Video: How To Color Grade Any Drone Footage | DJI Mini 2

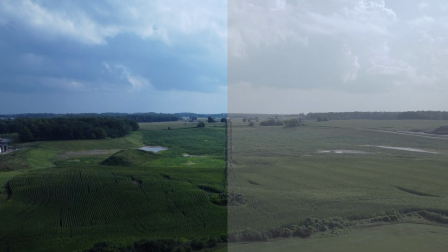4:05 Now this isn't exactly what a log color profile would look like out of the camera but when we have this flatter profile it's going to make it easier to add contrast and add color and it's going to be much better than that simple rec 709 that we had before.
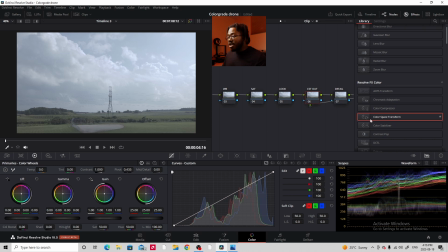4:19 Now the next node we're going to touch is going to be our csd out node and we're actually going to convert it back to that Rec. 709. Watch. So we're going to go to input color space, scroll down to DaVinci Wide Gamut because remember we converted our footage from Rec. 709 to Cineon Film Log and now we're going to convert it to Cineon Film Log back to Rec.
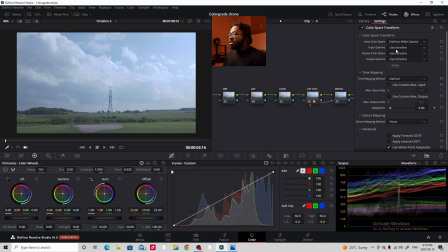4:39 709. So our input now is going to be DaVinci Wide Gamut and our input gamma is going to be Cineon Film Log.
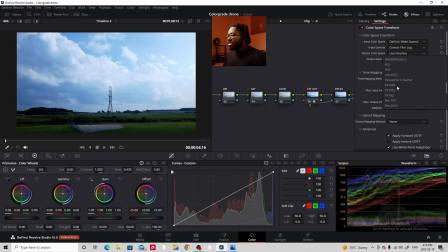4:47 let's click it right here and now our output color space is going to be rec 709 and our output gamma is going to
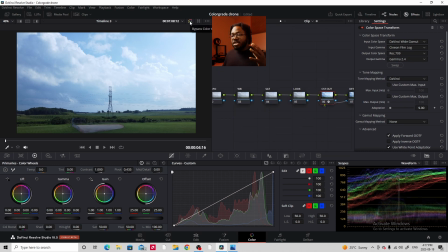4:56 be gamma 2.4 now if we actually do a bypass and we take off all of our nodes and put them back on we see that the footage actually does not change at all why because we've gone from rec 709 to cine on film log back to rec 709 but what the interesting thing is why
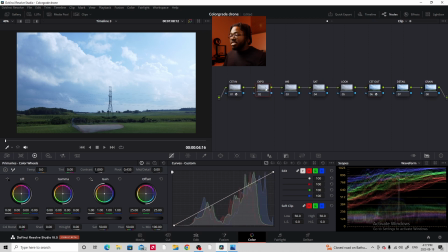5:13 we went back and forth is because now the notes in between those two CSTs still have that Cineon film lock. So we're actually going to do all of our editing in that flatter color profile. So now that we've done that, let's start making our footage look gorgeous.
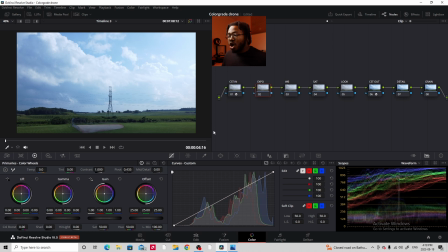5:28 So we're going to start over with our exposure node and we're just going to be messing with the curves.
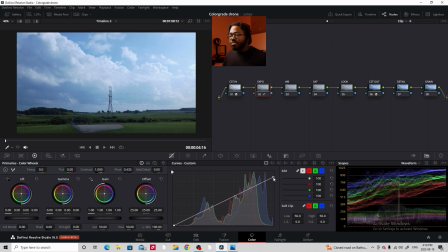5:33 So I just want to bring down the highlights just a little bit and I just want to add just a slight S curve. This footage doesn't need much of one because I'm already kind of liking how it is.
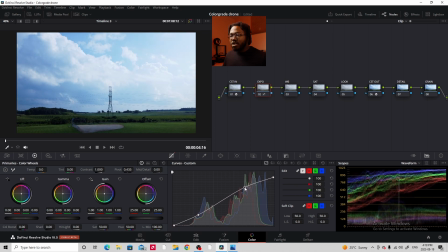5:49 I'm just going to add a little bit of an S curve just to make the highlights pop. I like the details that we have in the highlights, so I want to preserve them but still make it bright. And I'm actually going to bring down the shadows a little bit, bring up the shadows a little bit.
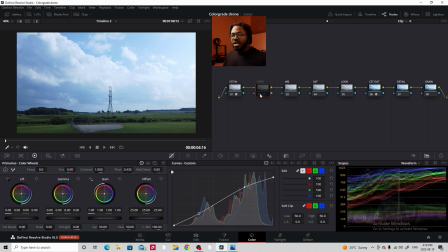6:07 And this is looking okay. So we've done a little bit. We just added a little bit of contrast, made the highlights pop a little bit add a little bit of contrast in the shadows and so that's good for me of course that's gonna vary based on your footage but you just want to be messing with pretty much the curves for the exposure part
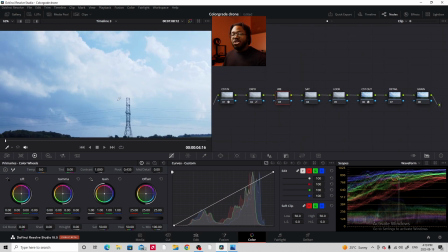6:24 next we're gonna move on to white balance I see that the clouds are a little bit on the bluer side so we're just gonna add a little bit of warmness to this and we're just gonna use the temp sliders that's all we need to use for this so let's turn this temp sliders to the right that's looking a bit better that's looking good for me landing at about 160 150 is
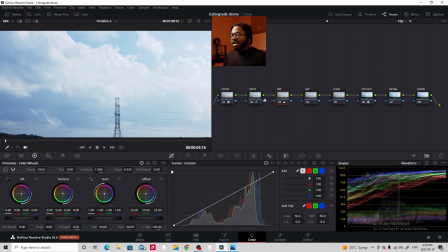6:44 looking good for me and we can just click the before and after that so you see we've taken out a little bit of the blue in the clouds and made it a little bit more
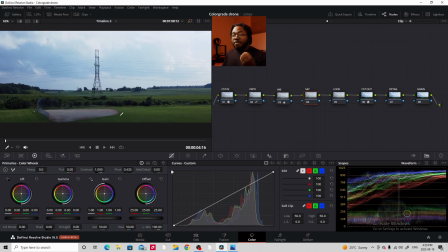6:51 of a neutral tone now the next note for us is saturation so i'm just going to bring up a little bit of saturation make the grass a little bit more greener because it's just looking a little bit dull at the moment so bring up the saturation i'm going to bring it up to
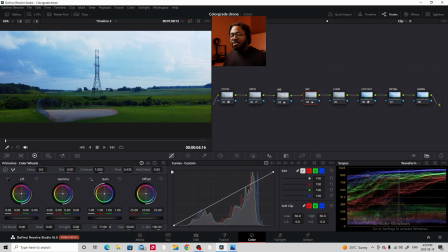7:06 maybe about let's see how how it's looking I think I'm gonna bring it up to about like about a six about a 70 bring it up to about
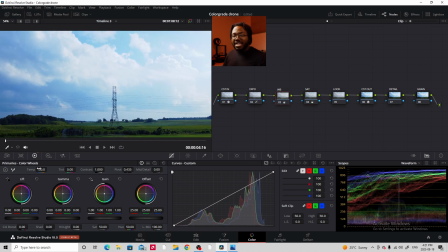7:15 70 okay this is looking good and I'm just gonna go back to white balance and just raise up the temp just slightly just ever so slightly just to 200 I just I just went from 150 to 200 so ever so slightly just because of this footage specifically
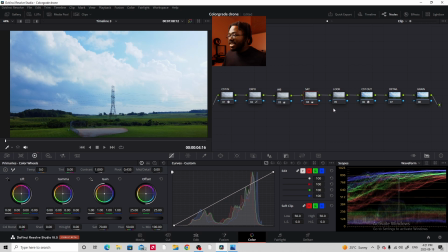7:31 it's just a little bit too blue for me so now that we're done with the saturation we're now gonna move on to the look and this is where we're going to start making our footage look, you know, how we want it to look. We're going to add some oranges.
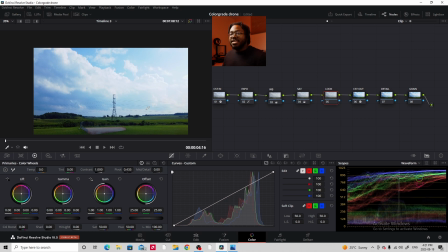7:42 We're going to add a little bit of that warmness in into the mid-tones and it's going to look beautiful.
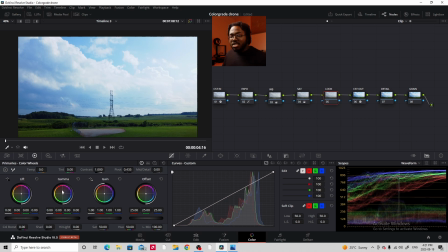7:47 So I'm going to go to gamma, which represents mid-tones, and I'm just going to push it a little bit towards the orange. So let's just push that over there. And I'm already seeing this footage is starting to look nice.
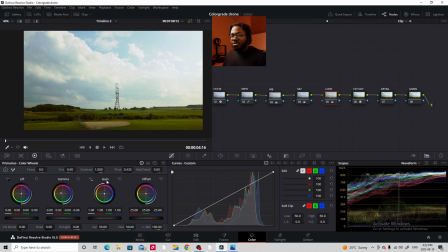7:59 I'm already liking how it's looking. I might go to gain, which is highlights, and just push it.